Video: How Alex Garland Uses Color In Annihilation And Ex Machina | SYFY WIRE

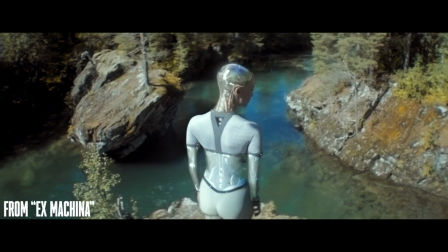0s She learns what it feels like to see color.
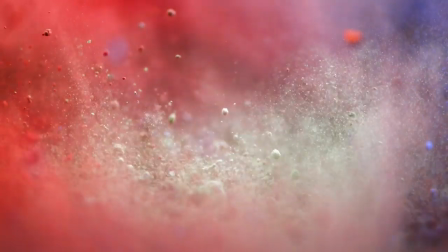8s
You may not realize it, but color is subconsciously affecting you. Like, all the time. Filmmakers know this and employ it in their arsenal to subtly manipulate your emotions the way they want. Utilizing color is a powerful little trick. Think about how the color red or blue makes you feel.
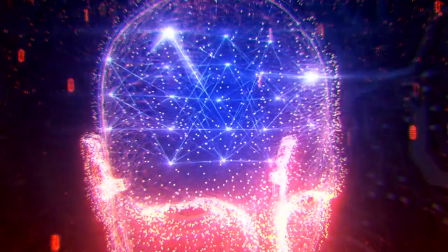26s
What memories does it invoke? Those connections buried way down deep inside us easily bubble up to the surface if triggered in just the right way. Universally, people have similar reactions and feelings to certain colors, and films, especially science fiction films, are known to use that to their advantage.
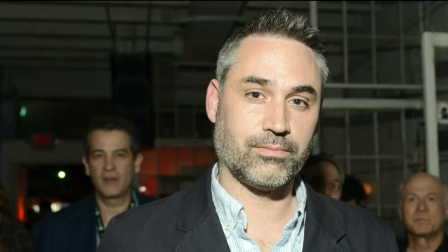43s
Today we're going to dive in and take a look at one of my favorite directors and storytellers, Alex Garland, and how he uses color. He's able to create a tailored experience and manipulate our feelings in his films Ex Machina and Annihilation.
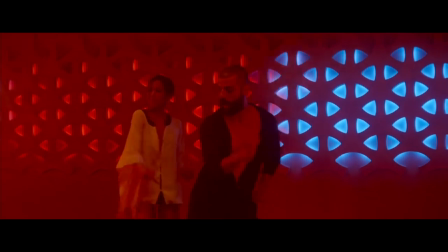56s
Also, both have Oscar Isaac in them, so we all win. Oscar Isaac for everything, please. He's, you know, a very good actor and handsome as well. Anyway, before we do that, hold up, let's take it back for just a hot second.
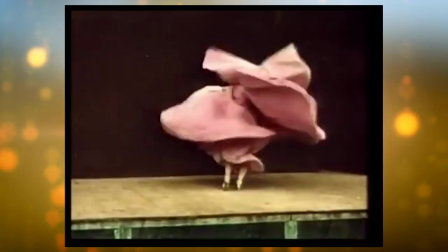72s
Since the dawn of film, filmmakers have experimented with ways color can affect audiences.
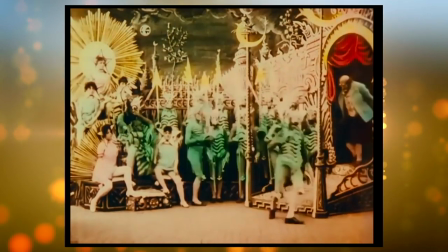77s
Some of the earliest color films were actually hand-tinted frame by frame,
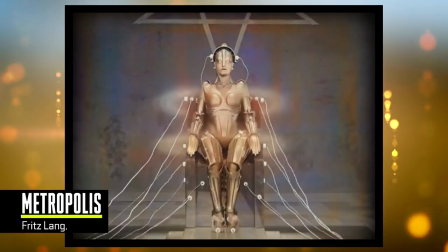81s
like George Melies' A Trip to the Moon and Fritz Lang's Metropolis, both of which contested to be the first sci-fi genre movies.
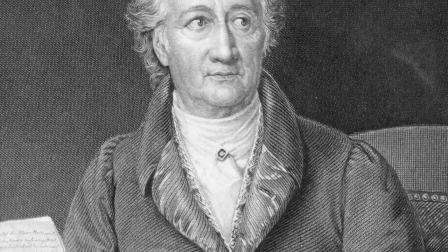90s
But color was first studied in conjunction with psychology back in the early 1800s by poet and polymath Johann Wolfgang von Goethe.
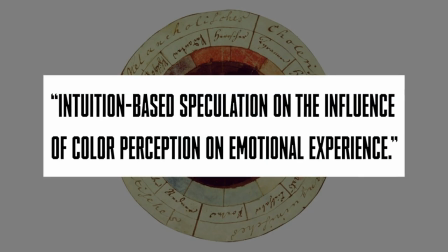97s
Johann wrote a book called Theory of Colors that looked into intuition-based speculation on the influence of color perception on emotional experience.
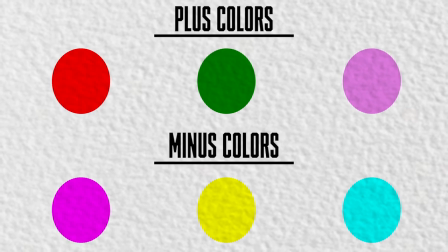105s
He put different colors into categories called plus colors and minus colors based on whether each hue would inhibit positive or negative feelings. While some directors are overt with how they play and disorient with color, other creators are a bit more subtle.
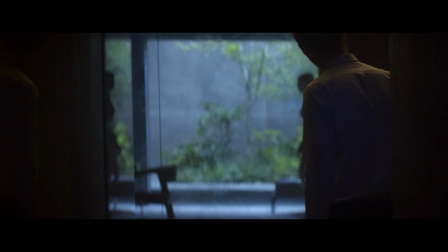121s
Alex Garland likes to approach his use of color from a more naturalistic way of thinking,
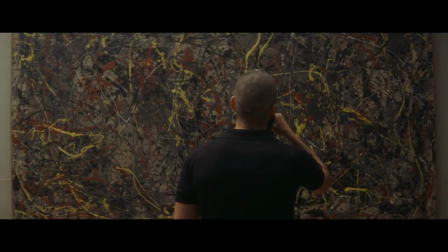126s
serving the narrative and allowing audience members to become enveloped in the plot rather than cognizant of the various hues.
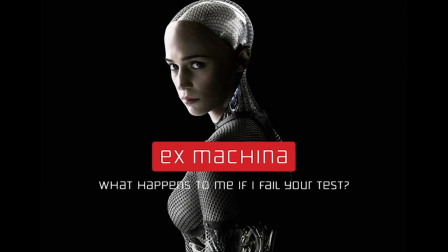132s
We'll start with a look at his debut film, Ex Machina.
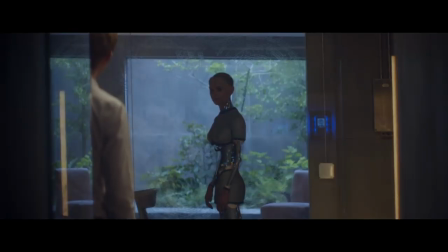136s
Ex Machina tells the story of a man meeting an artificial sentient life form and testing its level of humanity.
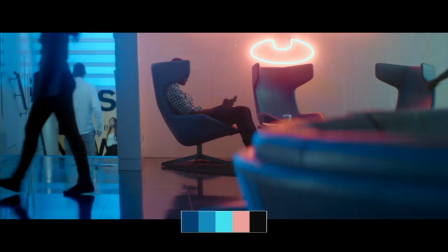142s
It makes sense that Garland would choose primary colors as his main triadic palette for the film,
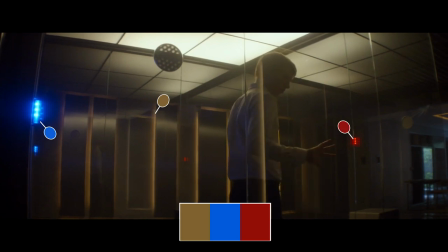147s
in this case yellow, blue, and red, since these are the colors that we recognize most from nature.
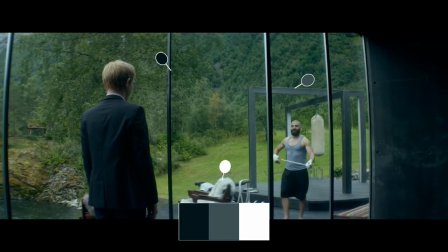152s
He also chooses black and white deliberately as we think and separate understanding what is natural and what is unnatural or man-made.
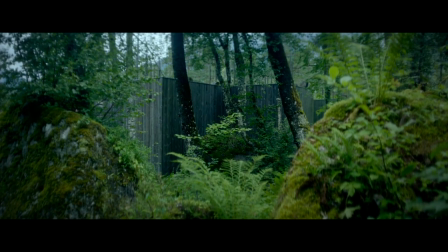160s
Our eyes pick up on this, informing how we think about the plot as it moves forward. Throughout the narrative, yellow represents unease, confusion, and imminent danger approaching.
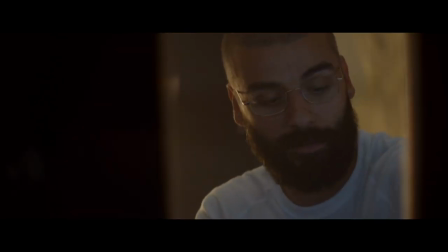171s
We can see this in scenes like this one, where Caleb admits to Nathan that he carried out his plan to set Ava free.
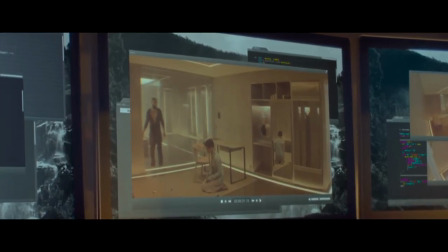178s
After revealing that he changed the programming of the research facility's emergency lockdown system to open all the doors when triggered,
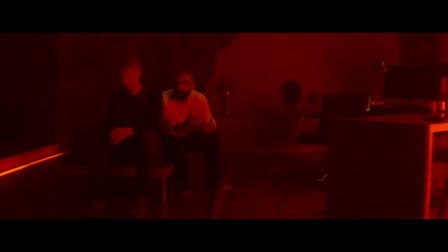185s
rather than to lock all doors, the room is immediately bathed in red as the lockdown system is activated.
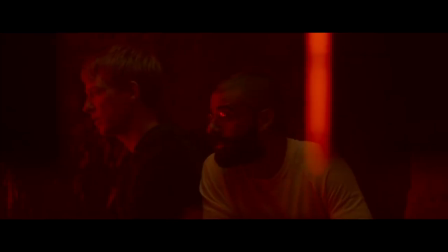192s
Although this is part of the plot, it also serves to show us that something bad is about to happen, something that we're not initially aware of. Garland also uses these colors as a signifier for all his characters. Let's take a look at our three main players, Caleb, Nathan, and Ava.
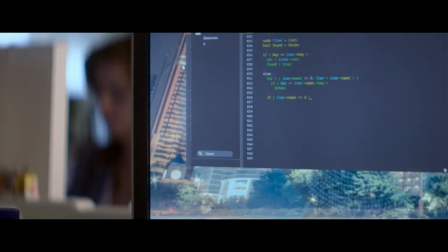211s
The film's opening sequence features the protagonist, Caleb Smith,
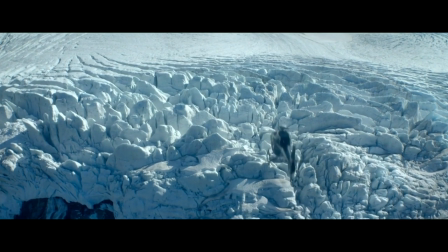216s
winning a contest at his place of employment, Blue Book, to go meet the CEO of the company, Nathan Bateman, on a private retreat.
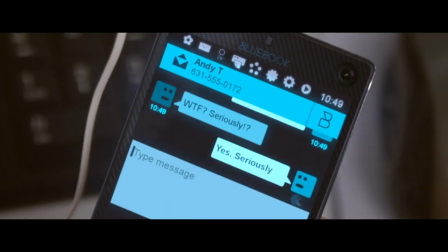223s
This scene alone is bathed in blue, representing balance, calm, a state of normalcy. This makes sense because we're introduced to Caleb's everyday life working at Blue Book.
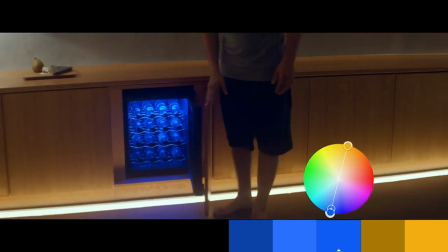233s
Blue becomes Caleb's chosen color throughout the film because he remains grounded and serves as our viewer perspective into the story.
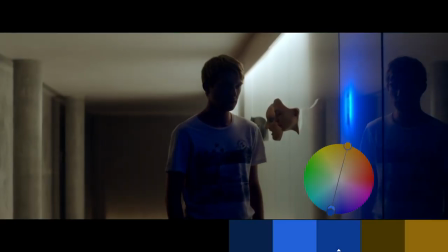240s
As he learns new information, we do too.
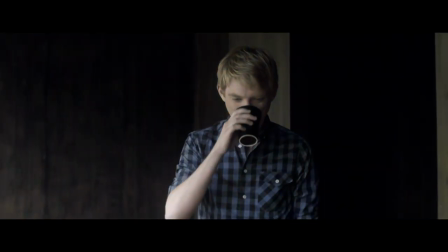242s
Caleb's chosen color of blue, which is reflected in his clothes and the surroundings in which he appears most comfortable,
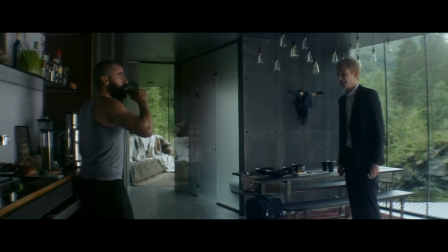247s
is contrasted physically through the antagonist of the film, Nathan.
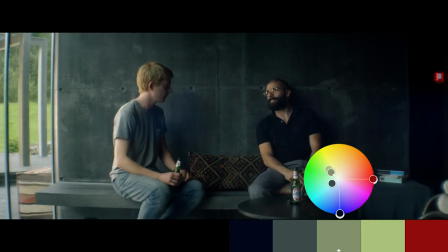254s
It's no coincidence that Nathan was dressed in mostly blacks and grays and is often placed in dark areas of the frame.
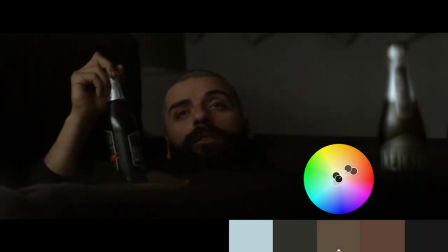261s
He blends into the walls of his house, he's part of the institutionality of it, he is the trap of the system.
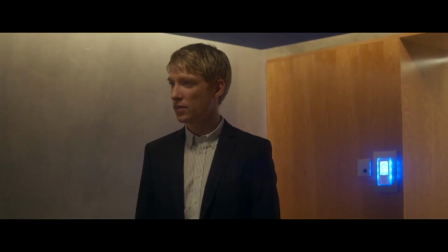267s This building isn't a house, it's a research facility.
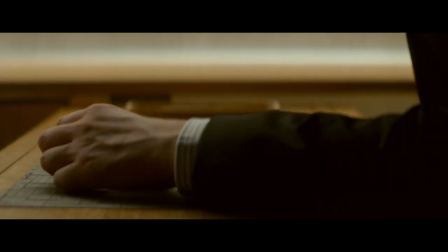271s
Nathan is shrouded with secrecy at the beginning of the film as he even makes Caleb sign a very serious NDA before he goes to meet Ava, Nathan's sentient robot.
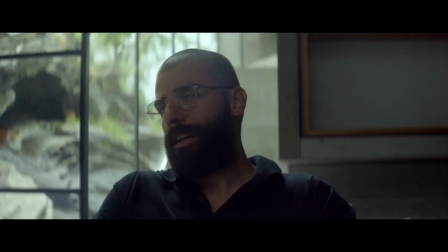280s
Nathan changes his key colors in only a few scenes,
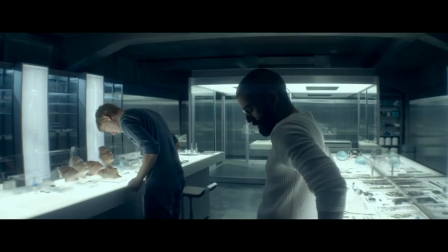284s
the first in the all-white lab where Nathan breaks down the building of the AI brain to Caleb. It's later that we see it's this philosophy on AIs that leads to his death as he underestimates them greatly,
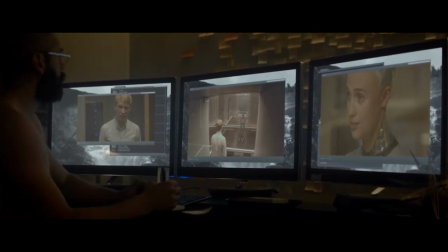297s
feeling almost godlike to them, a fully pure being which the color white supports. Speaking of his death, the other time we see him in white is on the last day of his life,
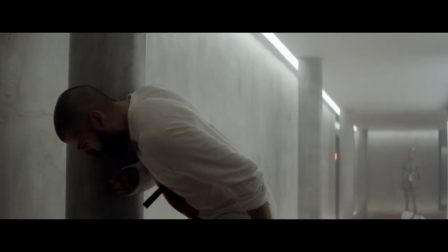307s
which takes place in the all-white hallway with the glaring exception of the red carpet.
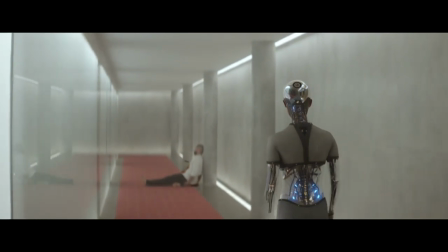313s
The red in this scene represents danger. It's supposed to make us feel claustrophobic and scared. The character that utilizes color the most, though, is Ava.
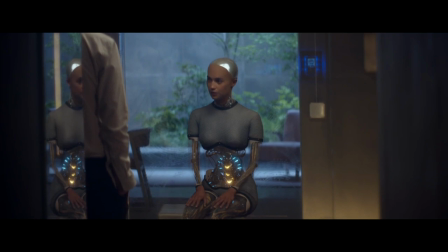323s
Her transformation is apparent through her actions and feelings and gets visually represented in her choice of clothes.
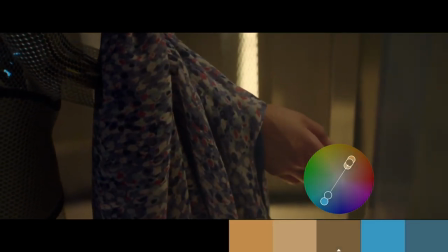329s
She chooses to dress in a calm blue at first, Then she wears a red-orange sweater,
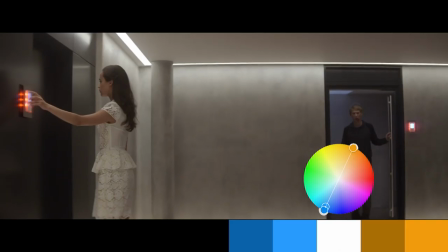336s
indicating that she is more dangerous than she initially outwardly appears. After locking Caleb in the institution for escaping, she puts on a white dress,
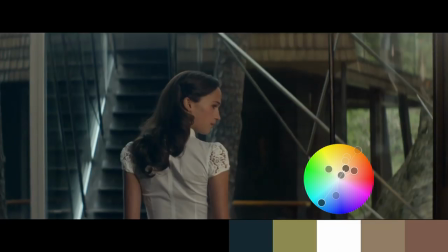345s
symbolizing her freedom and mimicking her former master Nathan's sense of ascension and purity when he donned the color. As you can see, each character's personal journey is identified by the colors Garland carefully selected for them.
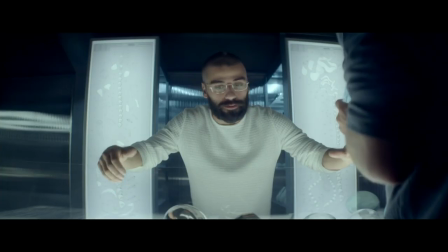357s
Whether it's Nathan's God Complex showcased by the use of white,
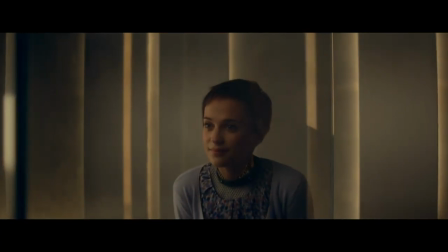361s
or defining Ava's manipulations in calming blues to alarming reds as the narrative progresses. Moving on to Garland's follow-up film, Annihilation, Garland keeps the flow going with this sort of basic color palette and similar color psychology.
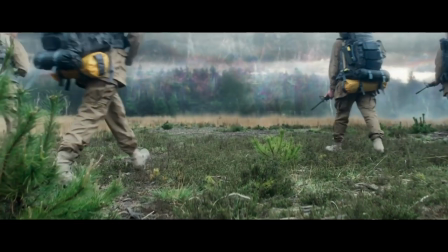380s
However, Annihilation takes us to a new world as viewers,
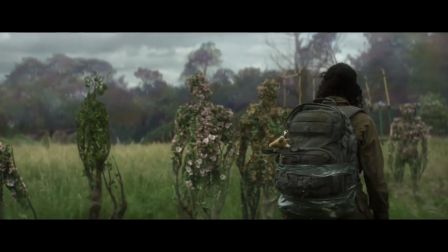383s
One so different from our own that Alex chose to expand his color palette a bit to accommodate for our imaginations. Annihilation tells the story of a young biologist, Lena,
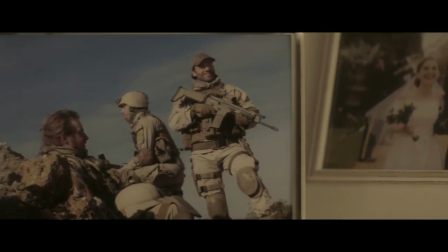395s
who lost her husband when he went missing on a military mission to a mysterious place called The Shimmer.
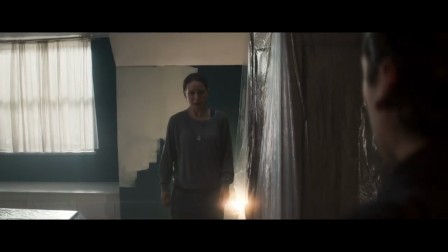401s
When he returns to her after a year of being missing with no memories and no answers to her myriad of questions,
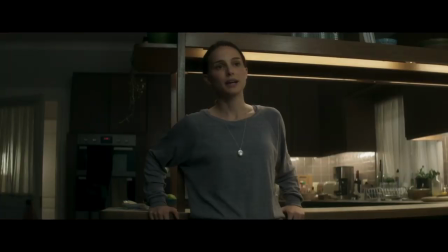407s
this causes Lena to feel conflicted about his arrival. This introduces the concepts of instability, depression, and self-destruction,
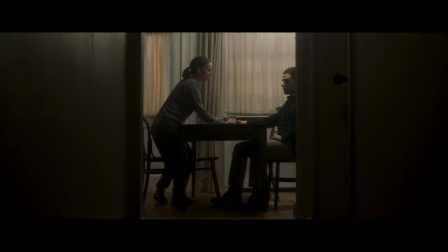414s
which are translated into the scope of colors Garland chose to incorporate into the cinematography and the mise-en-scene of the film. She decides to go to the strange oddity that is the shimmer to investigate.
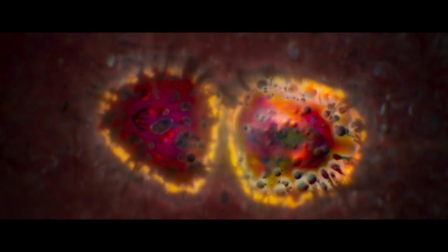426s
Everything within the realm of the shimmer is scrambled because of DNA reordering, so we physically see those fractals with the color palette chosen,
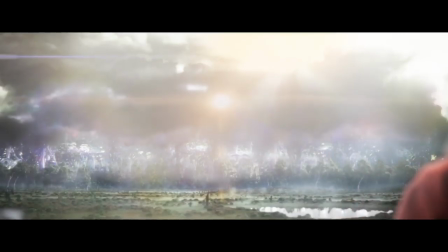433s
including pinks, teals, and purples, things that are starkly unnatural, but are still integrated into the theme of understanding what makes us human and essentially alive.
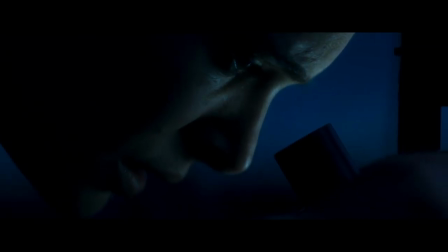443s
The components of our humanity is something Garland seems to want to explore in both of his films, since it's such a focal point of both Ex Machina and Annihilation. We're going to do something a little different for this one. Lena is our main focus for our exploration, so we're going to instead hone in on some of the key color choices Garland employs throughout and how they reflect her personal exploration.
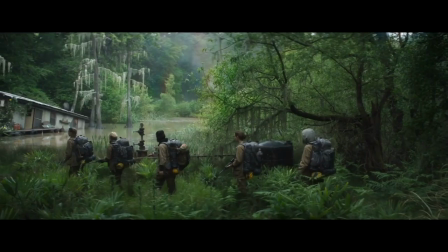469s
The all-encompassing world of the shimmer feels almost like a dreamland in comparison with reality.
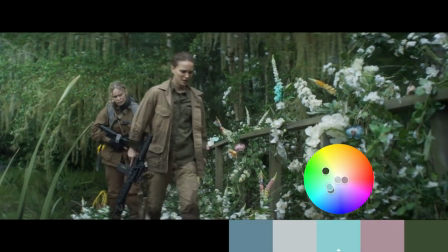474s
But those pastel teals, purples, and especially pink colors are actually supposed to make us feel uneasy,
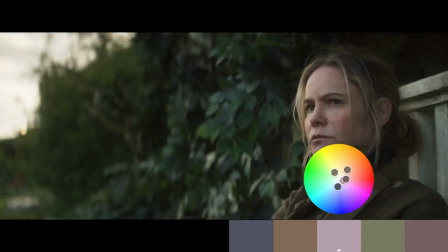480s
despite being beautiful and fitting nicely into the palette Garland sets up for us initially.
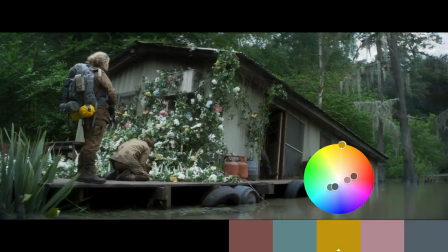484s
Because they're so unnatural, we gain this innate feeling that there's danger everywhere in this world.